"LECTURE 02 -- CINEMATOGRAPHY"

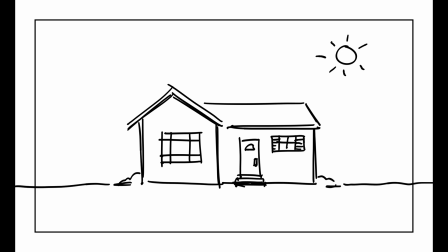4:08 Show a house in the sun and cut to the same house buried in snow.
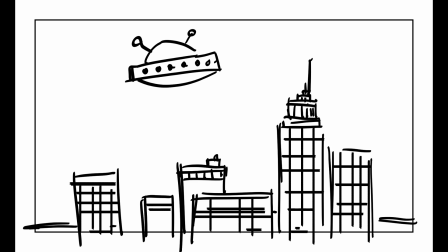4:13 We can cut from one place to another to show that the events are happening at the same time.
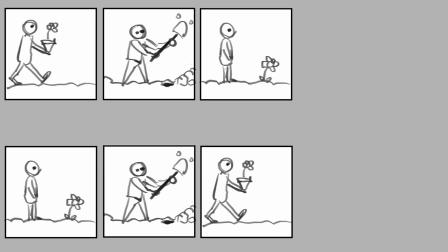4:20 Editing is figuring out the order of shots and how quickly these shots change. I drew these to show how much the shot order can change the feeling of a story.
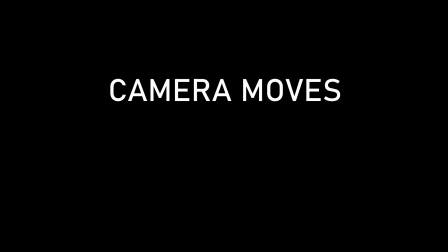4:35 The last thing I'll talk about are camera moves. They won't apply as much for this project, but basically the camera itself can move around.
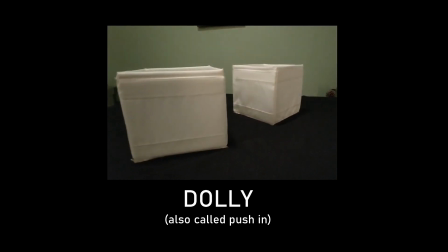4:42 A camera dolly is when the camera physically moves closer to the subject.
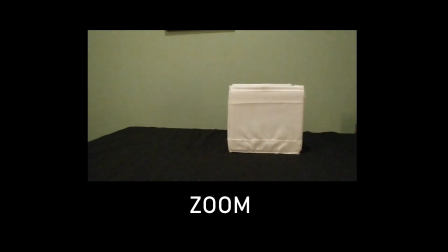4:48 A zoom is when the lens is adjusted so the subject becomes larger.
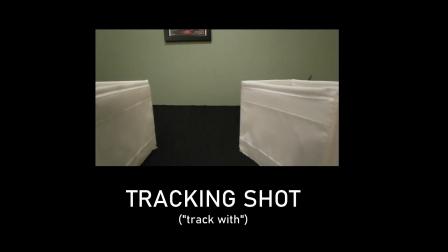4:53 A track, or tracking shot, is when the camera moves horizontally. A pan is when it rotates horizontally.
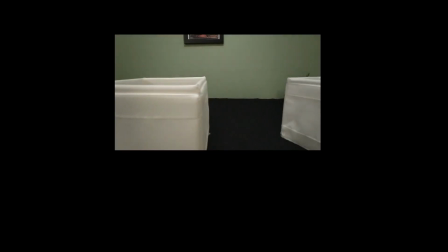5:02 Think of a tracking shot as what you see looking out of a car, while a pan is turning your head to look.
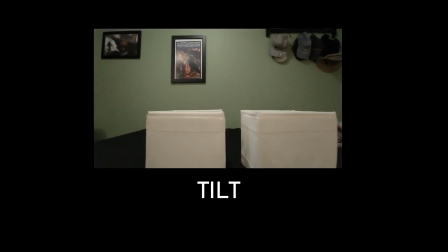5:09 A camera can also tilt up and down, and if the camera itself moves up and down, it's called a crane or a boom. I know this is a lot of information, and I will be the first one to tell you it takes a long time to learn. But hopefully, this can help you get started thinking about how stories are told visually. See if you can recognize these the next time you watch something.